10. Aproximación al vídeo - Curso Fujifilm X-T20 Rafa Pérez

Al poder añadir movimiento y sonido a las imágenes, el vídeo es una herramienta muy potente para un narrador de historias. Con la X-T20 podemos grabar vídeo hasta resolución 4K. Si la lista de objetivos en fotografía de viajes es particularmente útil para ir resolviendo cosas, el guión en vídeo es totalmente imprescindible. Tenemos que saber qué queremos contar y cómo lo queremos contar.
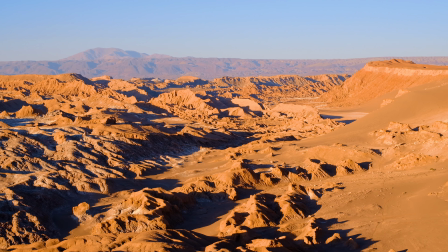34s
Al grabar en vídeo hay que intentar que los movimientos de cámara sean lo más estables y fluidos posibles, utilizando un trípode o algún otro sistema de estabilización.
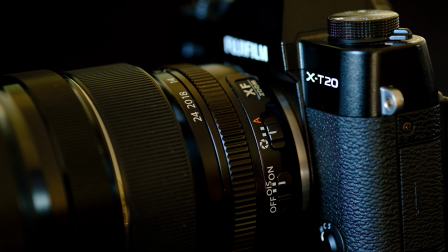45s
Las mejores ópticas son las que disponen de estabilizador, que nos permiten grabar a mano alzada con resultados muy satisfactorios.
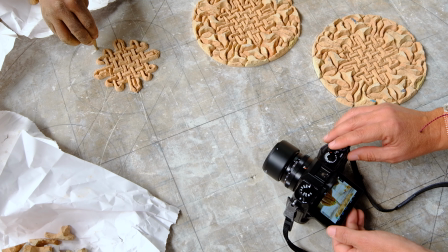53s
Para vídeo utilizo mucho la pantalla batible y el sistema táctil, tanto para enfocar como para iniciar la grabación cambiando de AF a shot.
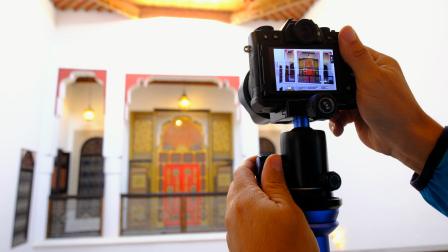61s
El nivel incorporado también resulta muy útil para que la cámara esté en la correcta posición antes de iniciar la grabación.
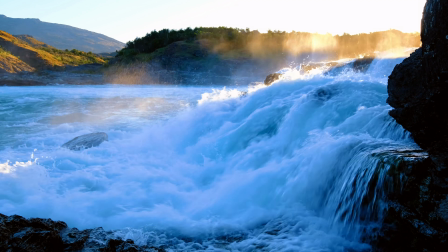68s
La mejor velocidad para grabar es al doble de los fotogramas por segundo, 1,50 para 25 fotogramas y 1,125 para 60.
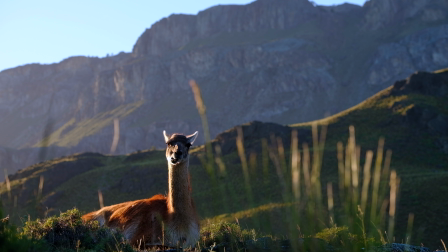77s
Siguiendo esta regla, obtendremos unos movimientos más fluidos.
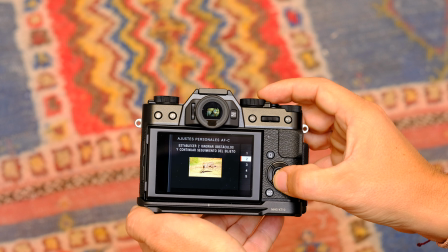82s
Cuando queramos que el enfoque siga un sujeto determinado, activaremos el enfoque continuo y el modo de seguimiento más adecuado entre los diferentes que incorpora la cámara.
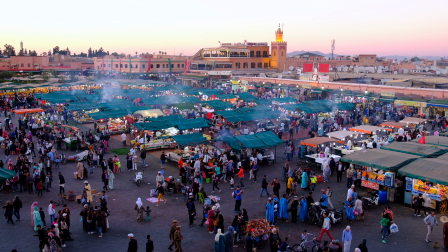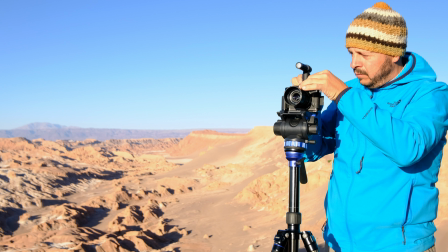99s
En vídeo, el sonido es tan importante como la imagen. Para captar el audio de la mejor manera posible, hay que incorporar accesorios como el micro de zapata de Fushifil.
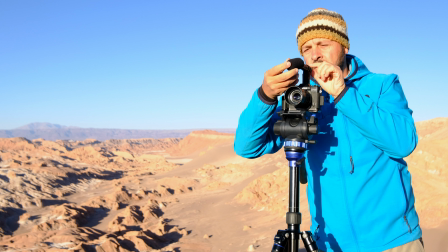108s
Para que la entrada sea lo más limpia posible, especialmente si hace un poco de viento, es recomendable proteger siempre el micro con la espumita que incorpora. Cuanta más diversidad de planos tengamos, más fácil será el proceso de montaje y más dinámico el resultado final.
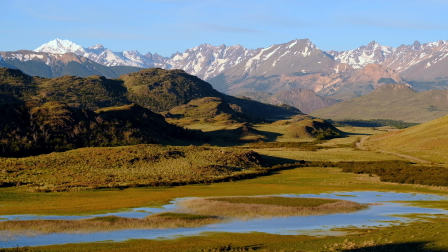123s
Tenemos que procurar ir del plano general a buscar el detalle. Es necesario que grabemos desde diferentes ángulos.
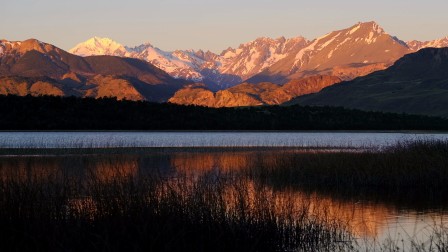131s
El plano general que nos ponga en situación, que nos ofrezca sentido de lugar, planos más cerrados,
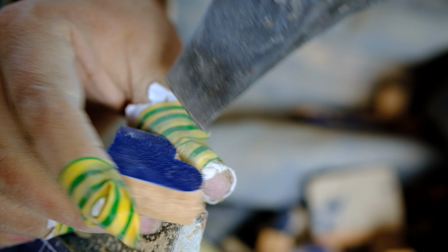139s
planos medios cuando se trate de la filmación de personas, planos de detalle y planos desde el punto de vista del cámara,
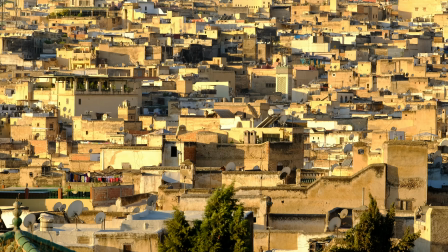147s
participando en la acción. Los vídeos no se graban de un tirón.
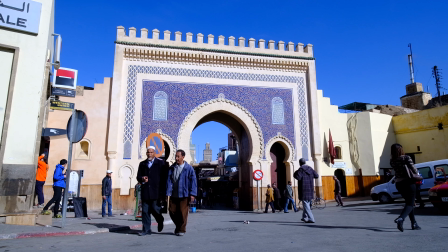152s
Incluso en cine, los planos secuencia más largos tienen un límite.
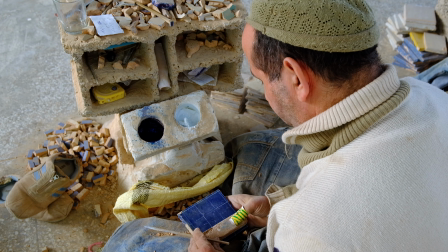157s
Así que hay que pensar en los vídeos como un conjunto de piezas que formarán una secuencia y que posteriormente encajarán en la fase de montaje.
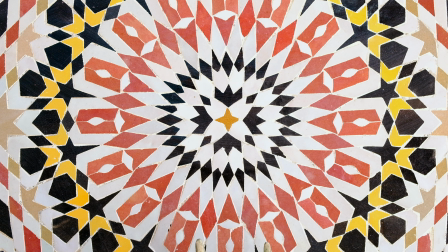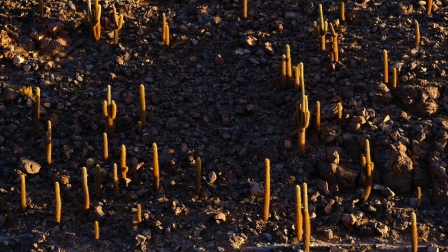169s
Una de las técnicas que me gusta incorporar a los vídeos es la del timelapse, para reflejar el movimiento de los objetos durante un periodo largo y concentrarlo en unos pocos segundos.
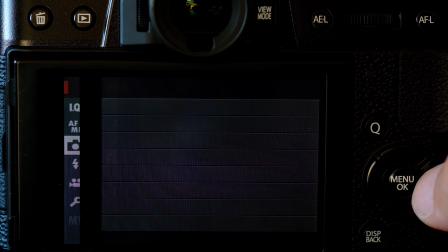180s
La cámara cuenta entre sus funciones con un intervalómetro que nos permite programar la duración, el número de disparos y el tiempo entre cada uno de ellos.
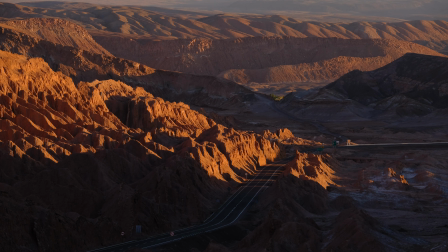188s
Para hacer un tailapse hay que pensar que por cada segundo de vídeo necesitamos un mínimo de 25 fotogramas,
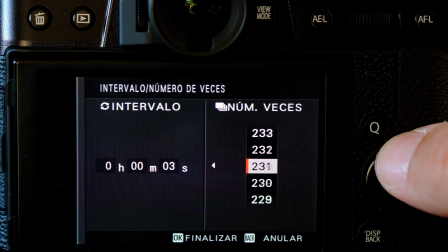193s
así que una simple operación matemática nos dará el número necesario para completar la secuencia que queremos hacer. Para 10 segundos necesitaremos hacer un mínimo de 250 disparos.
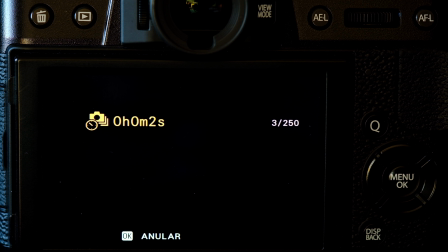204s
Una vez hechos los ajustes de ISO, velocidad, diafragma y enfocada la escena, pondremos el enfoque en posición manual para que no haya variaciones entre disparos.
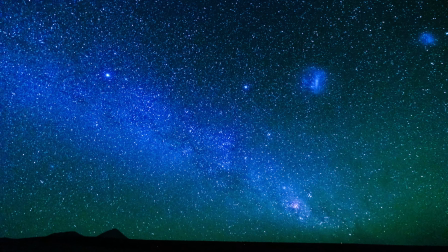Hasta aquí este curso de fotografía de viajes con la XT20. Espero que en estos 10 vídeos os haya ayudado a conocer mejor vuestro equipo, que haya podido resolver algunas de vuestras dudas, que os haya animado a dar un paso al frente a la hora de fotografiar personas y también, por qué no, que este curso sirva para aumentar vuestra curiosidad por el mundo que nos rodea y salgáis con vuestra cámara a fotografiarlo.